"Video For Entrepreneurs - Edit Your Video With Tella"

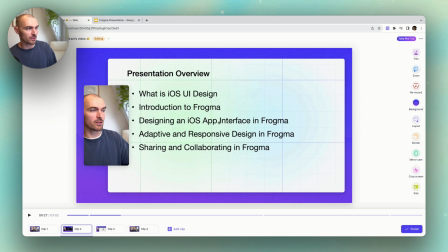8:10 So something like this puts a bit more emphasis on the screen, but still keeps the camera quite present. And I think I will stick with this option for this clip. Now, if I wanted all of the other screen recording clips to match this, I could click this button here, Apply to All Clips.
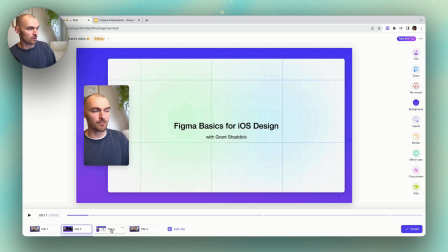8:27 And what that does is it means that this clip now matches that. You can see that these two align quite nicely, besides my insane face.
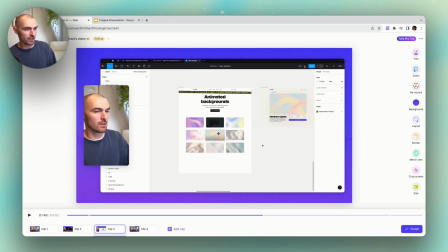8:38 However, on this video here, on this clip here, we're doing a screen recording, and so I'm going into quite a bit of detail, and there's lots of parts of the screen that I want to show. And also, you can see that my camera kind of overlaps with a decent amount of what's happening on screen.
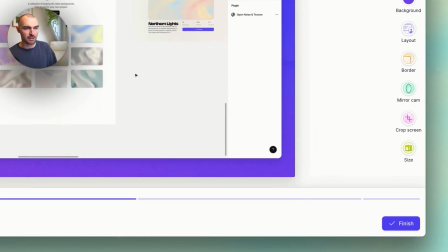8:53 So this layout probably isn't the best, and so instead of having the matching,
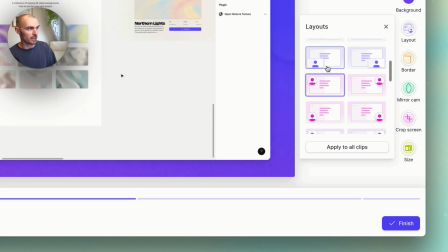8:57 I would pick a more appropriate layout like this one here, where it keeps my camera bubble out of the way,
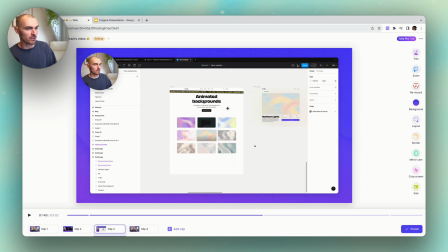9:03 and then a lot more of the screen is visible, and it keeps kind of the screen as the main focus.
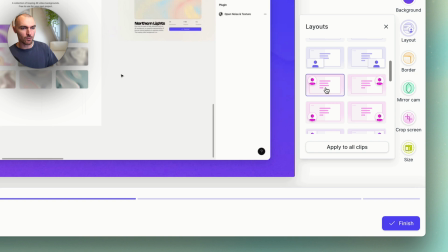9:09 And so layouts like these, any one where you see a bigger screen and a smaller camera, are generally the best option when you have a lot of information that you're trying to show on screen.
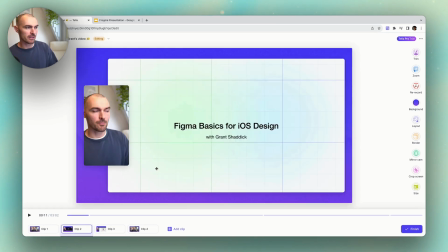9:19 For slides or screen recordings that don't involve much detail or go into a lot of detail on the screen, you can do something which puts more emphasis on the speaker.
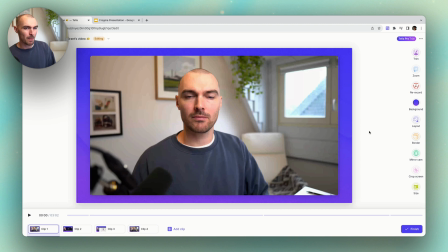9:33 Now, for the camera only layouts, this layout is pretty good, but you can see there's a few layouts you can choose from.
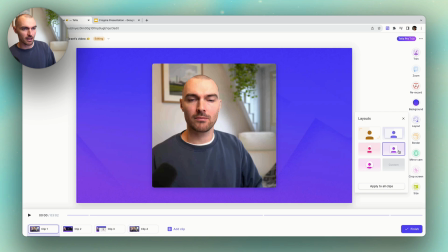9:39 So if you want something a little bit more fun like this, then you've got those options. You can also full screen it as well.
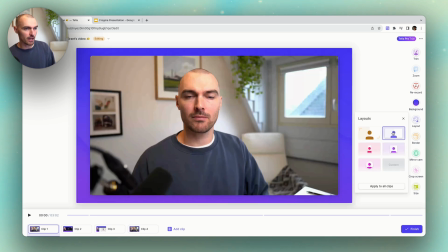9:45 I think I'm going to stick with this one here, and the same principle applies, is you can press Apply to All Clips, and that will make the other matching clips align with that layout. So now we've got our layout sorted, let's go and work on the background.
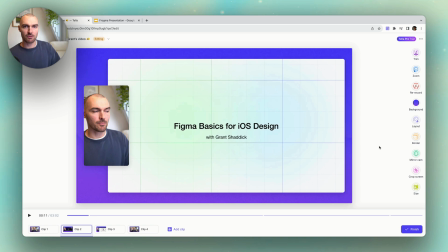10:02 So the background is one of the funnest things to customize. It really adds a lot of personality to your video and it's very easy to use.
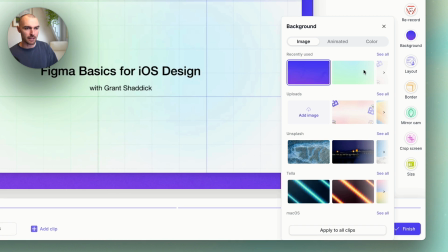10:10 So you can just click on the background option here and let me take you through what you can do. So you can pick from an image, an animation, or a color background.
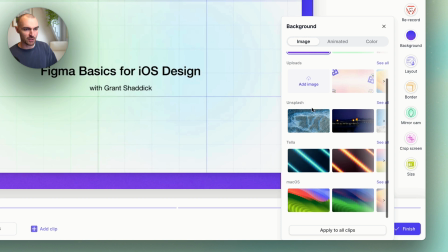10:20 On the image backgrounds, you can upload your own, search through Unsplash, use some of Tella's defaults, or pick a Mac OS background.
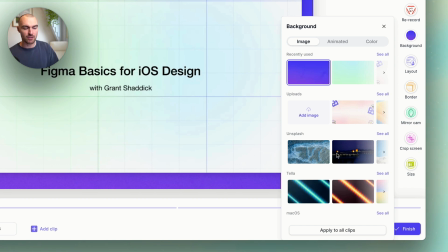10:29 Unsplash has a lot of fun images that you can search from that might match the content of your video, but the best way to really add your branding to it is to upload your own background. So you can make a 16:9 background, add your own logo, text, or anything like that, and upload it into Tella,
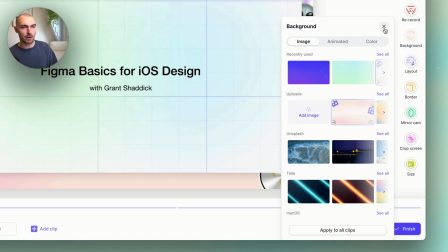10:46 and then you can reuse that over and over to add some branding and style to your video that matches your brand.
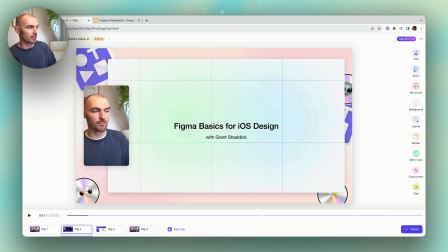10:53 So here's one that has a lot of Tella branding, which looks quite fun.
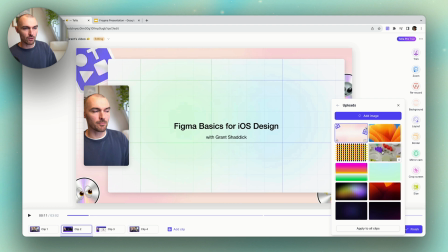10:57 And you can see if I go into see all, I've got a full library of backgrounds that I've uploaded.
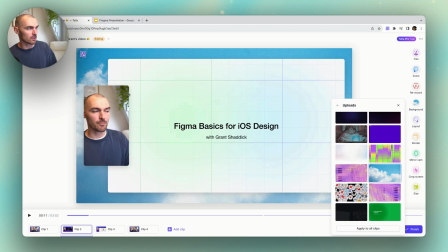11:03 Some of them have branding, some of them are just for fun. Here's an example with the Tella logo in the corner.
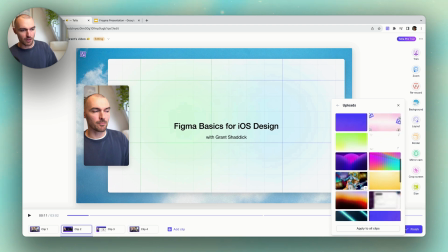11:09 There's some more that you can kind of get some ideas from.
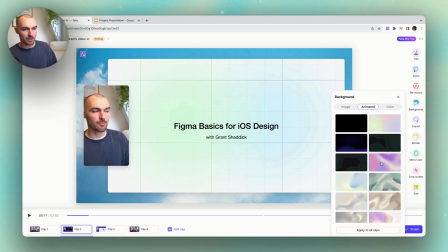11:13 Now, if you switch over to the animated option, you can see these are all animated looping animations.
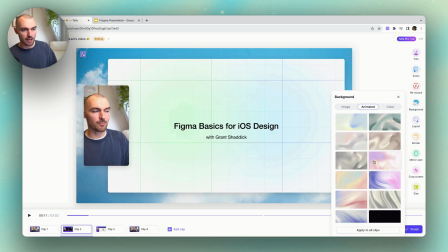11:21 And so you can hover over the thumbnail here to see how that looks.
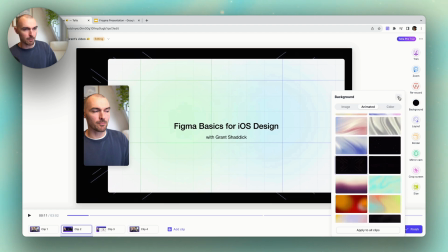11:26 And then if you select that and play back the video, you'll see the effect.
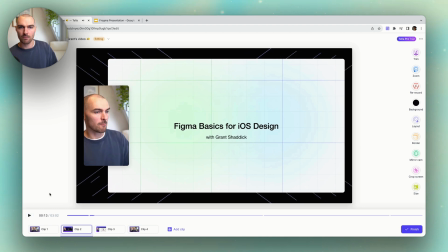11:30 This is my presentation in Figma.
It's pretty cool. And finally, you've got the color option.
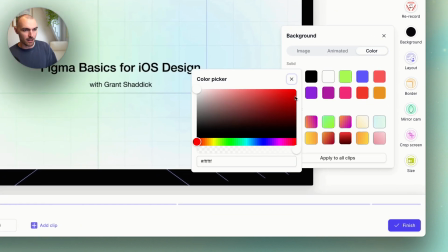11:37 So here you can add your own brand color and then save that into your little color library here.
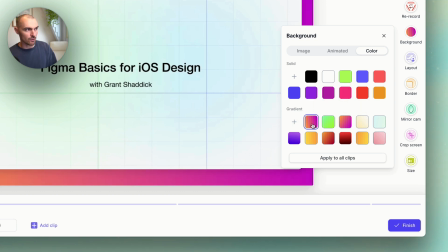11:43 You can also make your own custom gradient. There's a few cool ones that are added by default that you can already try out.
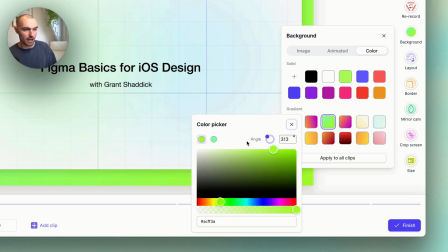11:49 But again, you can add your branding colors and adjust the settings here to make a gradient that matches your brand.
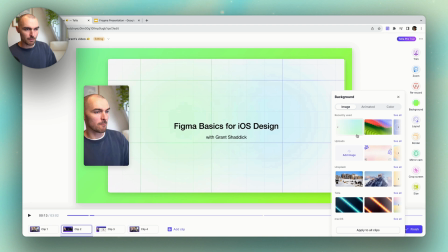11:56 I think for this presentation, for this video, I'm going to use this background here because this matches what I've got on screen in the slides. It sort of has the same color scheme. And then just like we did with the layouts, we can hit apply to all clips.
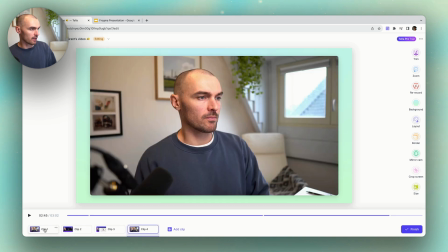12:10 And that's going to mean that every other clip has this nice green and teal gradient going on in the background.
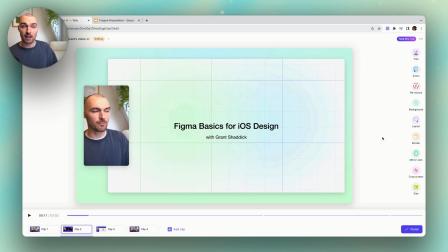12:17 So that's how to add backgrounds.